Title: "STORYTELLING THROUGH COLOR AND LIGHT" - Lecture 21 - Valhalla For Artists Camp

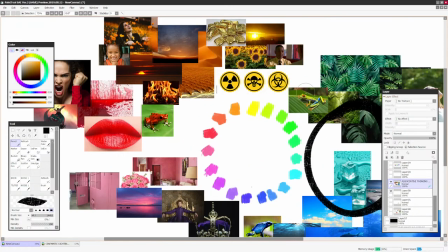45:16 What color brings excitement to blues? I'd be like, red, maybe, as a highlight color, right?
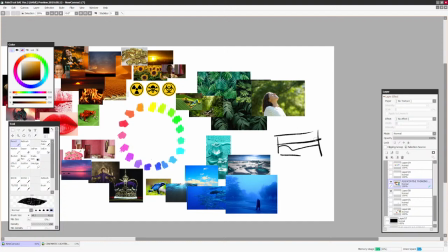45:23 And I can do like a blue oceanside, and then there's gonna be, let's say, a girl in a red dress, and maybe she killed someone. Calm, interesting scene, you know, with a twist.
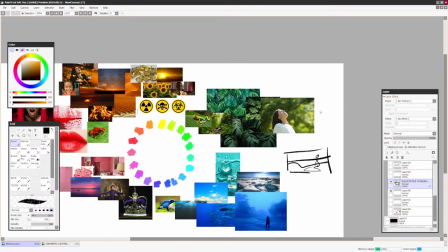45:36 Because people are like, well, this is all nice and cool. And then there's this red girl who's like, who's a highlight, and like, maybe she wants to be calm, but she's a very exciting person in terms of red.
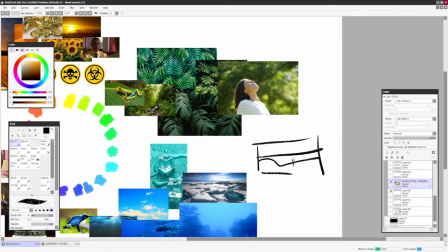45:47 Or what you can do is you can have her wear maybe a blue dress and she's be even more calmer, for example,
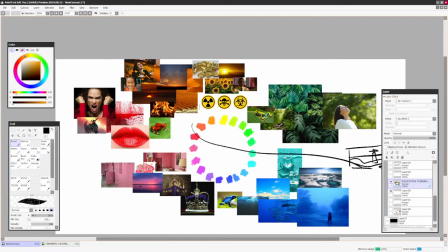45:53 and somewhere in the shadows in the foreground, you can have some reds to show that she's such a twisted person that in the foreground,
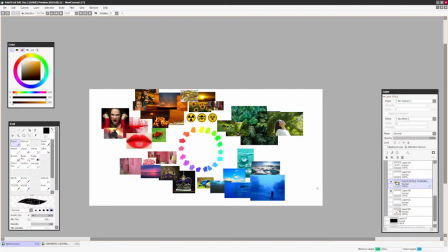46:01 she left a bloody spot of a murder scene. So you can technically, what you can do is you can use the sense of calmness,
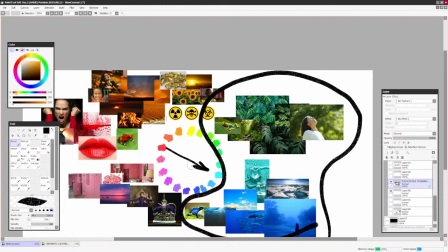46:11 add an interesting highlight in there in terms of like this person is exciting, or you can use the same colors and then with a red that you're gonna basically
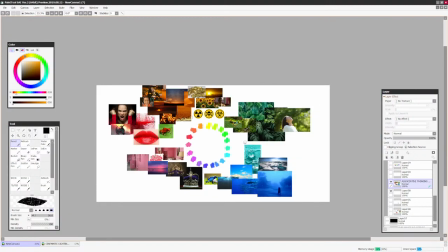46:23 hide an interesting plot twist in your scene. I know this is all theoretical, so, but we are getting closer to examples, but all those things that I'm talking about, you need to think about. So instead of thinking about only, you know, what is complementary,
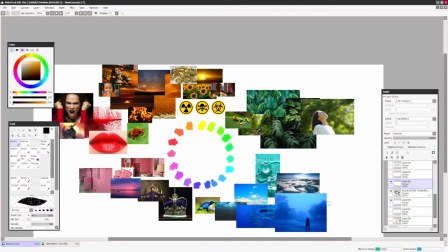46:41 and then let's say you did think about your story and what kind of color you're going to use there to evoke the emotion,
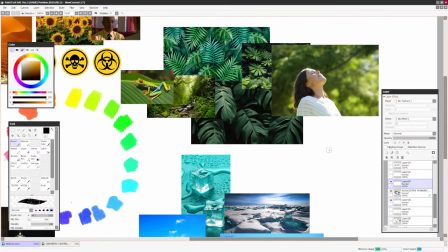46:48 theoretically, now we're getting to a new rule. And this rule is called 60, 30, 10.
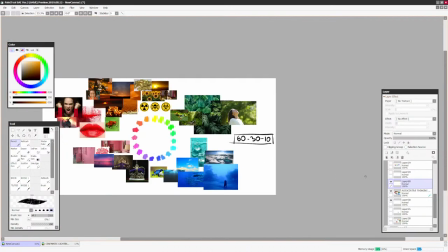46:56 And I use this rule all of the time. Do you know what this rule means?
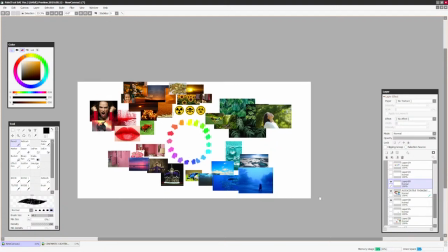47:01 I'm not sure if you do, but here's what this rule means. Let's look at a few,
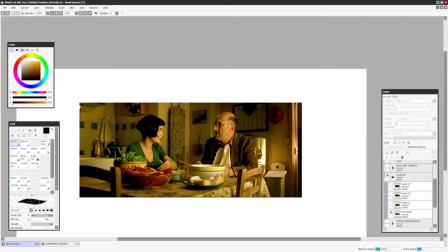47:12 examples. So movies, again, are the best teacher in all of this.
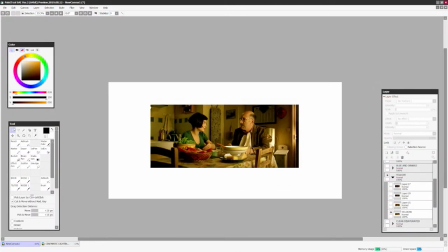47:20 So when we're thinking about color schemes and we're looking at this picture,
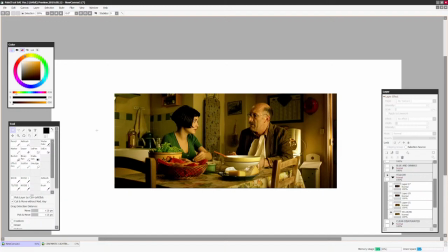47:25 let's first of all dissect what is 60, what is 30, what is 10. So 60 is a dominant color in your scene. You know, for this scene, it's probably going to be this. You know, so this is going to be for 60%.
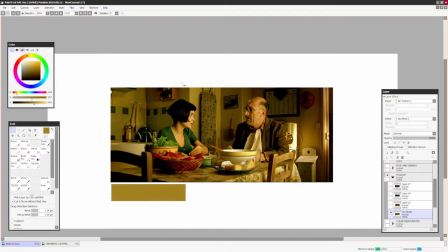47:40 We see all this shade of, it's kind of like greenish yellow, right?
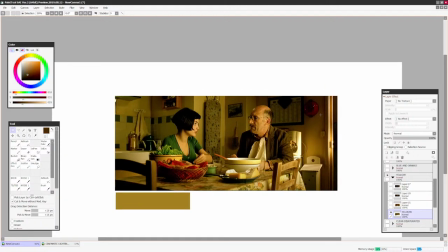47:45 And then we have for 30%, we have kind of like browns, right?
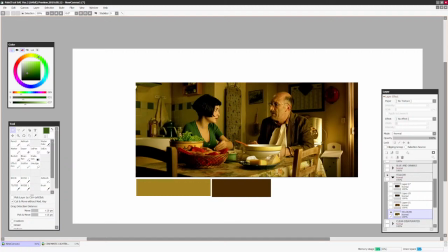47:50 Let's say, and then for the highlight, which is 10%, we have the greens, right?
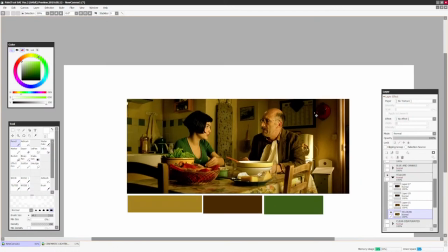47:57 And this is our color palette. As you can see, it's pretty logical because we need to create a neutral base for our scene, for our character or focal point to pop. So that's why we have 60% of one color, and then we have another of a variation color,
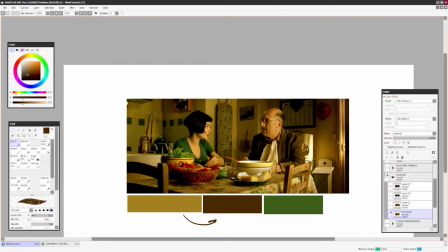48:16 just to keep the scene interesting and not so boring, so it's not monochrome. And then we pick a color that is
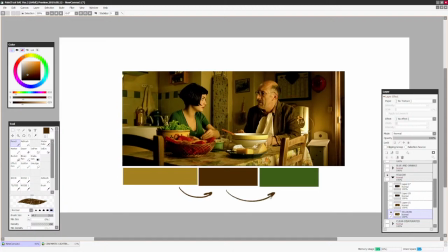48:25 contrasted to all of those, and that's gonna be our 10% highlight or contrast color.
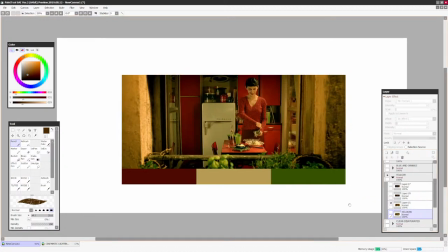48:29 Let's look at this painting. This one already has the colors picked for us.
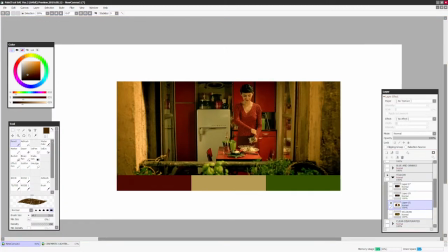48:35 It's the same thing, right? So we have, for 60%, let's look what we have for 60%.
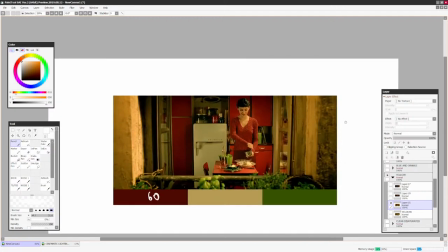48:41 I think for 60% we have all the reds, right? For 30% we have all the yellows, right? And for 10% we have, here it's not a highlight. It's not a highlight color. It's just, I would say, a variety color.
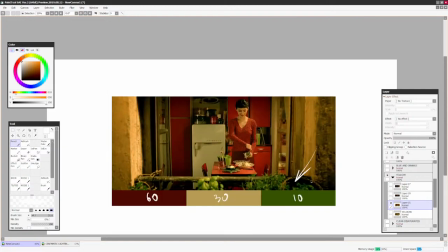49:00 So the 10%, it can be an interesting variety color, or it can be a highlight color like in here when she's green. Right, but 60, 30, 10% rule is really good because when you think about it, your scene is not gonna be overpopulated with color first.
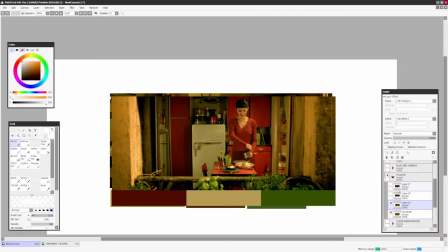49:18 And secondly, it's not gonna be out of control, right? Because a lot of people want to add all the color in the world.